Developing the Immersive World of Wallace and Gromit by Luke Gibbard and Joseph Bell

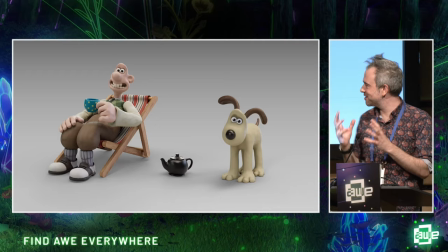(6:09)
thought is well Wallace and Grum experience you've got to be Wallace or Grum it but actually that throws up problems in terms of the world in that well
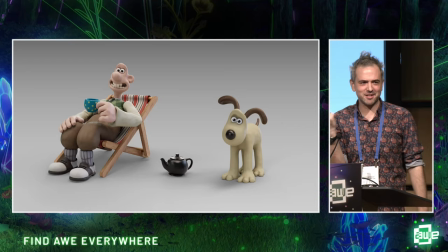(6:14)
Wallace is an idiot we love him but he's an idiot so if you are Wallace that's slightly difficult for the player to have to think
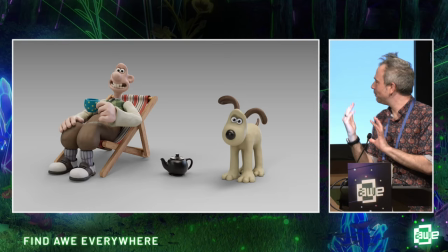(6:21)
well hang on am I pretending I know stuff Wallace doesn't am I role playing is someone silly Gromit can't talk to me that was
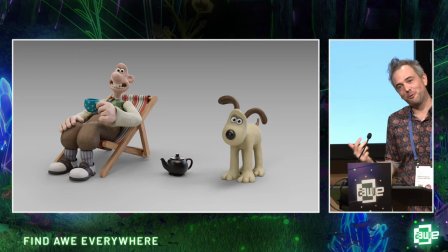(6:28)
an area we felt might disconnect people but likewise if you're Gromit which is great because he's a fixer he knows what's going on you can roll your eyes at the nonsense Wallace is saying the problem is you never then see the dynamic of the two of them together and so our solution and Luke's
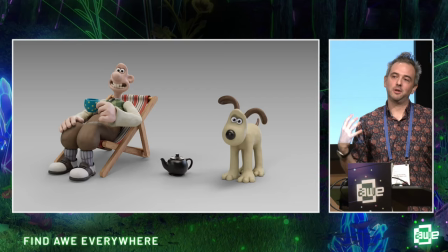(6:41)
going to pick up a bit more on this was to create a third character a contraption that Wallace has invented to go on his holiday with him that
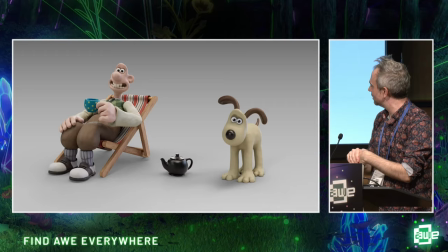(6:47)
is the auto caddy he's a sort of like golf contraption and that enabled us to kind of give the audience a place in the adventure where
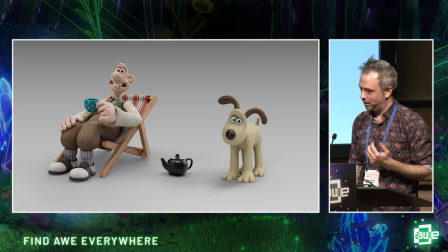(6:52)
they could see the two of them interacting in the way they expected and as soon as we kind of came up with that decision it unlocked a
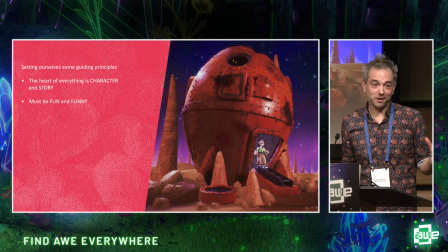(6:57)
lot in terms of interaction and the vibe of the experience now the next thing was that it had to be fun and funny um again if you know wallace and gromit hopefully you know that but their world is not just funny filled with slapstick humor but there's lots of throwaway jokes there's lots
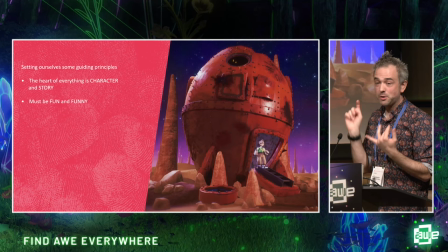(7:10)
of visual gags there's lots of spoofs so we created a script that had that in but also we embrace the fact that virtual reality lets you be in a space so the things like
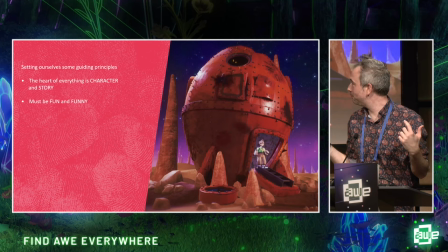(7:19)
joke book titles and funny pictures and funny products that fly by in a moment in the film we could
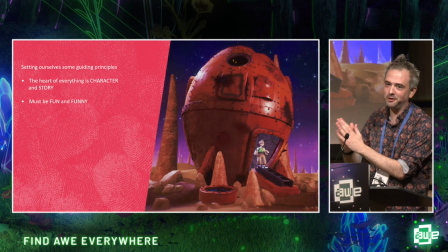(7:24)
really reward uh players for who are in the space by kind of hiding cupboards full of this kind of stuff having bookshelves full of funny jokes so instantly that was a really nice way of enhancing one of the parts of the world in the immersive format but then the other challenge was kind
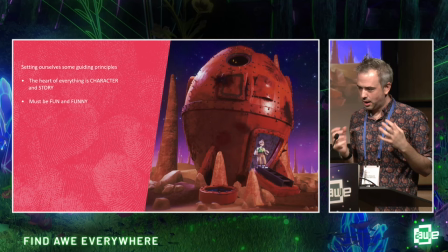(7:37)
of in terms of how you made it fun and funny with what you're doing um one thing we're really keen on is that you never did something that was so silly and took you out of the story it was really important that you always followed this narrative thread even though you've got interaction
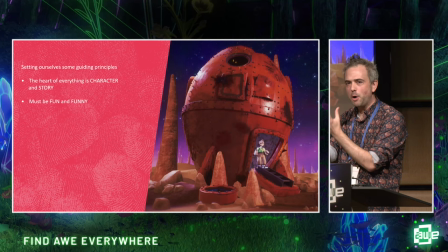(7:49)
and so it became a work of not just crafting a set of narrative beats but an experience with beats of moments where audiences could kind of do silly things
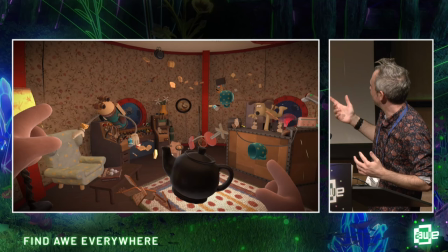(7:58)
that continued the story and felt characterful like for example being wallace in zero gravity zero gravity you've got to have puns as well trying
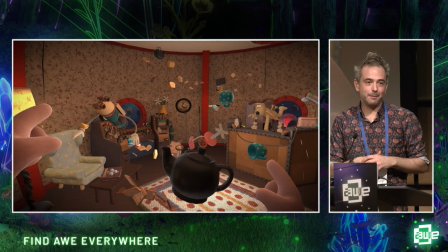(8:07)
to make a cup of tea trying to butter cheese and crackers and things and that became a really nice moment I mean you put people in the headset you
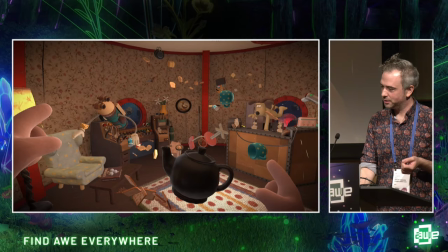(8:13)
see them smiling and it's great because it does exactly that it's fun it's funny but it's fully characterful it's fully progressing the story and
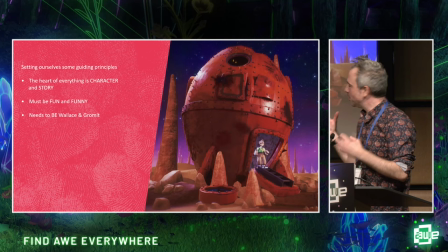(8:20)
it makes a really interesting kind of moment third thing is it needs to be Wallace and Gromit which is obvious and it's kind of covered by the
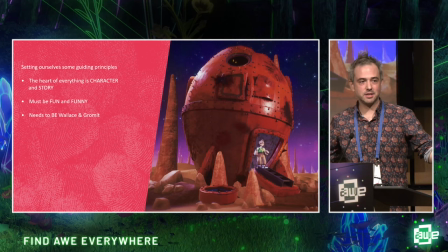(8:26)
other two but I mean visually aesthetically in terms of feel and what's really interesting is over 30 years actually if you put everything together they are quite visually different I mean to go to the original film through to say Wear Rabbit or Matter of Loaf and Death one of the more recent ones they look quite different
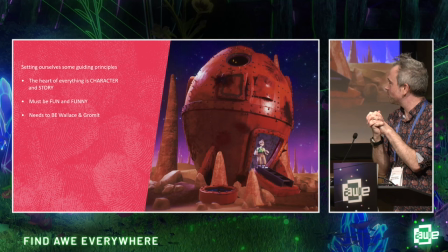(8:40)
but they all feel consistent because they are physically made they have that tactility that physicality and so the challenge we had and
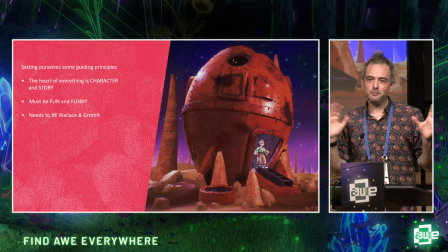(8:46)
that we put on no ghost was well when we're doing this digitally with virtual stuff how do we kind of you know smooth out smooth
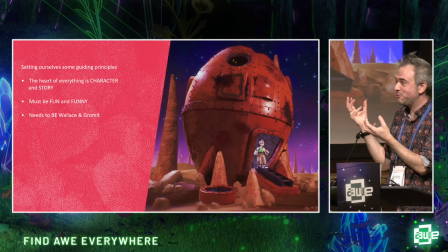(8:52)
out the edges make it a bit rougher have that equivalent of fingerprints all over it so obviously we can literally do that with materials but also just in
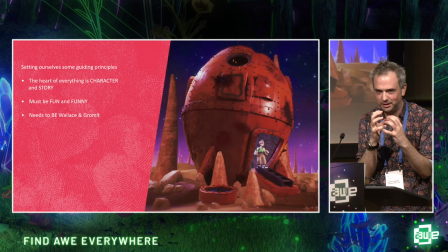(8:59)
terms of how do we give everything that sense that a human being has crafted this exactly like they would have done on the films and that meant you know scale it meant choice of materials it meant choice of movement so one of things people often ask is like oh so you're doing you
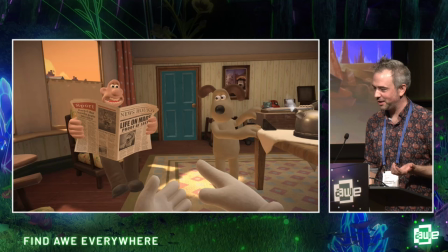(9:11)
know clay stop motion well no it is fully digital but we are using a stepped kind of staccato style to make sure it feels like wallace and gromit but that's not without its challenges i mean those models that world was obviously designed to work on a certain uh frame and a certain setup like wallace if you put him in a t pose is massive if you're in a physical virtual space with him he fills up a room
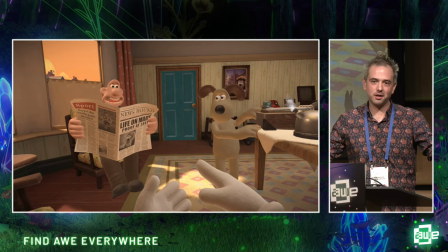(9:30)
if you are him his hands are massive and you kind of cover your whole face with them uh gromit you rarely see go from four legs to two legs and yet in an immersive world where we don't want cuts you kind of have to keep them alive and make those transitions work there were a lot of issues we kind of had to navigate along the way but it basically came down to making sure it felt right and everything had had
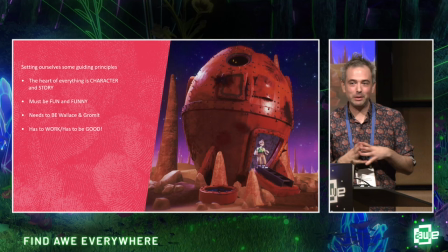(9:46)
that kind of human love and attention and the final thing is it had to work it had to be good which is obvious but there is a rich legacy we didn't want to be the ones to muck it up and also we're fans you know we are fans and this is a great opportunity for fans to engage and so we wanted to make sure that whatever we created felt authentically Wallace and Gromit and fun and
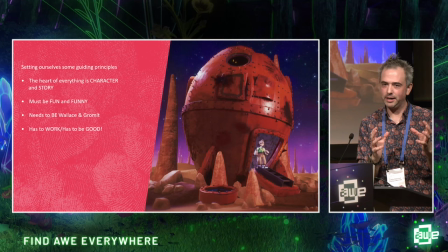(10:04)
the challenge we had in the immersive spaces a lot in the films is done in pre-production it's animatics and it's storyboards and it's planning and you can do that